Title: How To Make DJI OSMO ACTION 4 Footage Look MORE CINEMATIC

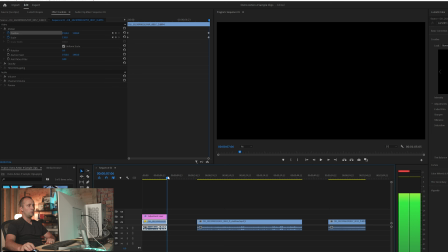(41:19)
And at the same time, there's one other fun little adjustment we can make here.
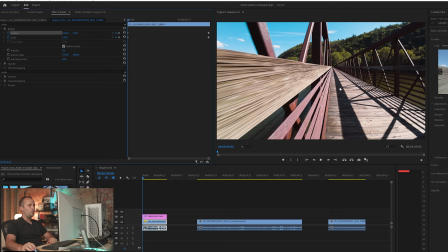(41:25)
We could put the ending back to 100, and we could put the beginning to 120.
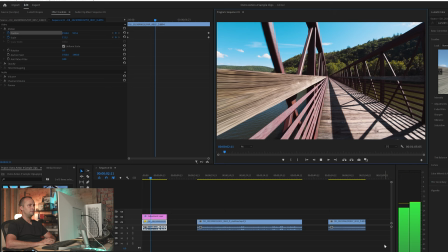(41:31)
So as I go along, it's actually going to zoom out, and it's kind of a cool little effect.
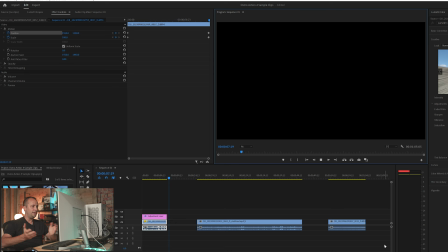(41:39)
It's subtle, but it looks cool. So play around with it.
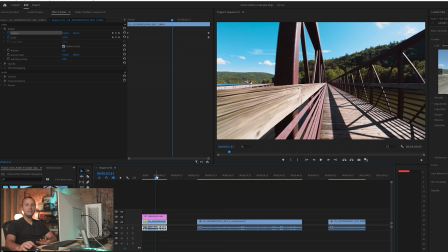(41:43)
It's your cinematic production. The main thing I wanted to show you here is the grading. It's gonna really depend on that effect you're going for as you tell your story.
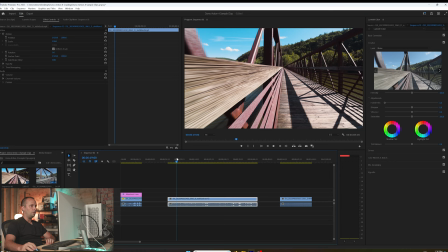(41:51)
But keep in mind, you have a lot of options you can do here, whether it's in Premiere Pro or whatever editing program you select.
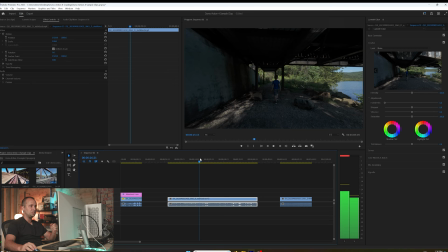(41:58)
So next, I wanna do a color grade on this clip. So this clip is what we could call our hero shot.
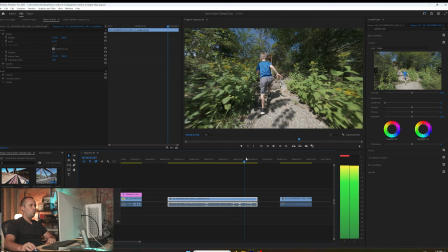(42:04)
This one has a person in it, my 5-year-old son here. And we had a lot of motion blur going on in this shot.
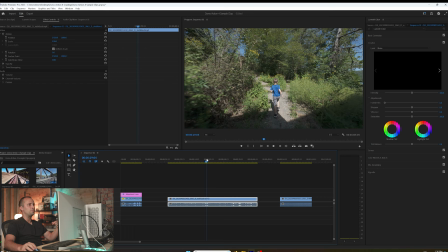(42:12)
It's actually pretty cool. Going up the steps, you see a lot of that motion blur along the ground. One of those more faster paced scenes.
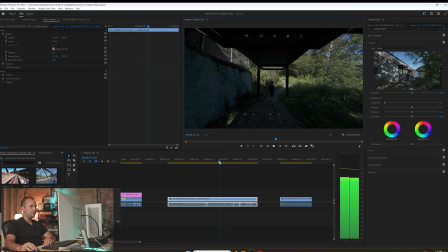(42:22)
So when grading a clip like this, I recommend that you grade for the outside area where we set our exposure first.
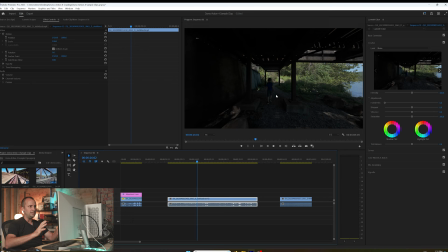(42:30)
I don't recommend grading for this underneath here, unless this was going to be the focal point of this scene.
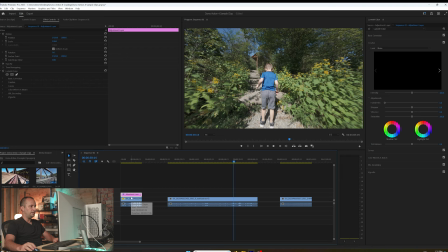(42:37)
But in this case, I'm going to, first of all, take this adjustment layer.
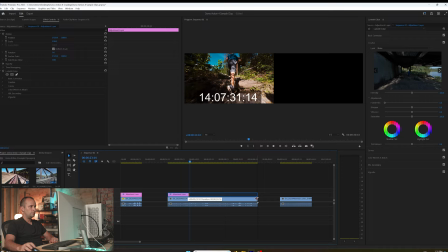(42:41)
I'm going to copy it, and I'm going to paste it right here, and I'm gonna drag it so it covers our entire area.
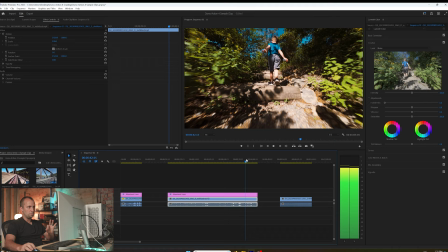(42:50)
So as you can see, this grade from this footage doesn't necessarily apply 100% to the scene.
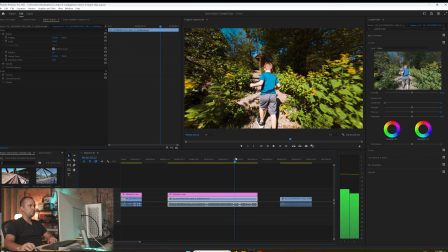(42:59)
I think it looks pretty good overall, but we need to consult our lumetri scopes just to make sure we like how it looks.
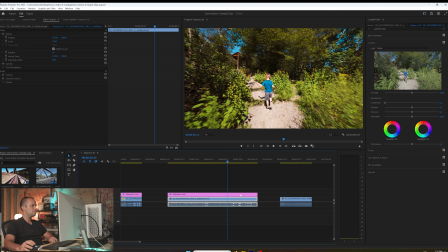(43:06)
So let's use this spot right here and let's go back to the scopes.
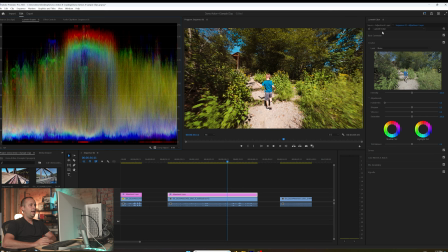(43:11)
So what I notice here is we have some stuff that's overexposed and underexposed because the lighting is different here. And I also probably had a different ND filter on right here.
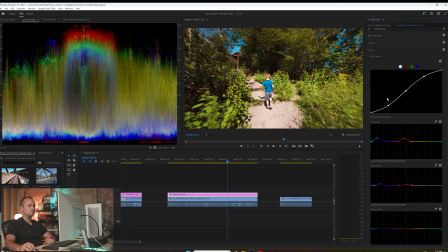(43:23)
So what we want to do for that is we want to go down here to the curves and we want to make some adjustments. First of all, down here, we're going to bring up the shadows a little bit. We're going to bring them up to about right there.
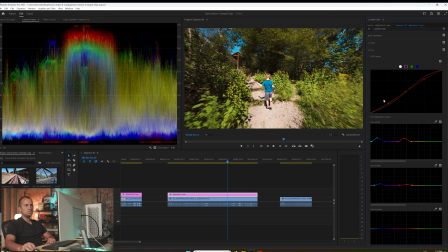(43:37)
Midtones, I'm going to pretty much leave alone right here in the middle. Highlights, I'm going to bring those down just a little bit. So next, we're going to do some tweaks to the red, the green, and the blue curves. So the red here, I'm going to bring this up just slightly.
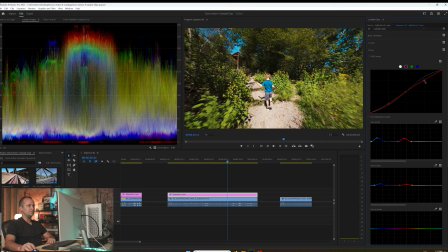(43:54)
And up here, I'm gonna bring it down ever so slightly, closer to the line in this case. For the green, I'm going to bring this down a little bit for this scene.
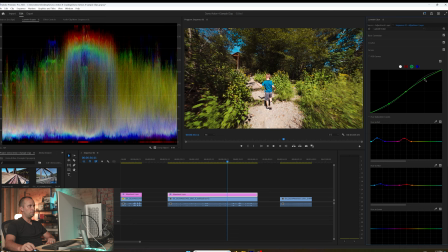(44:09)
I think that gives it a more cinematic look. Then up here, I'm gonna bring it up ever so slightly. And same thing for the blue. I'm gonna bring it down a little bit here. And up here, I'm gonna bring it up a little bit.
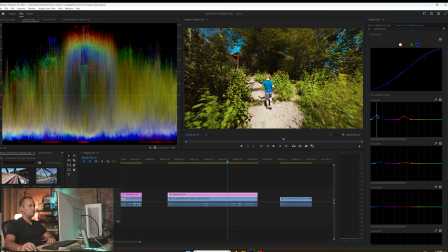(44:27)
And with our hue and saturation, I'm gonna bring this down just a little bit here because the blues are pretty well pronounced in this, his shirt and the sky.
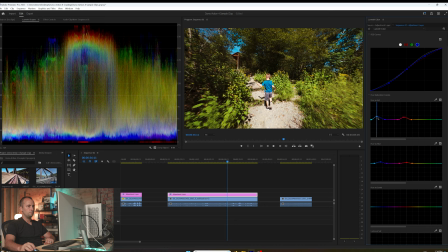(44:41)
And the red I'm gonna bring down ever so slightly as well. And again, subtle is good. You can change your scenes to whatever you like here, whatever kind of look you're going for. And hue versus hue, if you see that, if I adjust it, that really changes the hue.
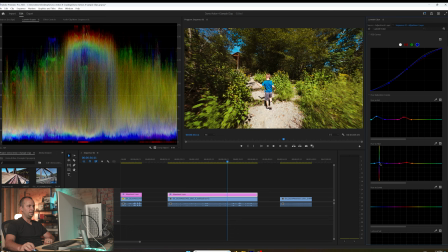(44:57)
And in this case, I want his shirt to be pretty true to the blue color it is. So I'm gonna bring this back down almost to the line And then the red here, one thing we want to make sure of is that skin tones look natural.
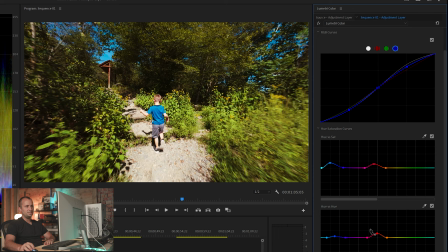(45:10)
We don't want the skin tones to look really green, really blue, something unnatural. So in this case, it's often helpful to have a little bit of red for the skin tones. Not to make somebody look like they're sunburned, but to have a little bit there. And I like how that looks.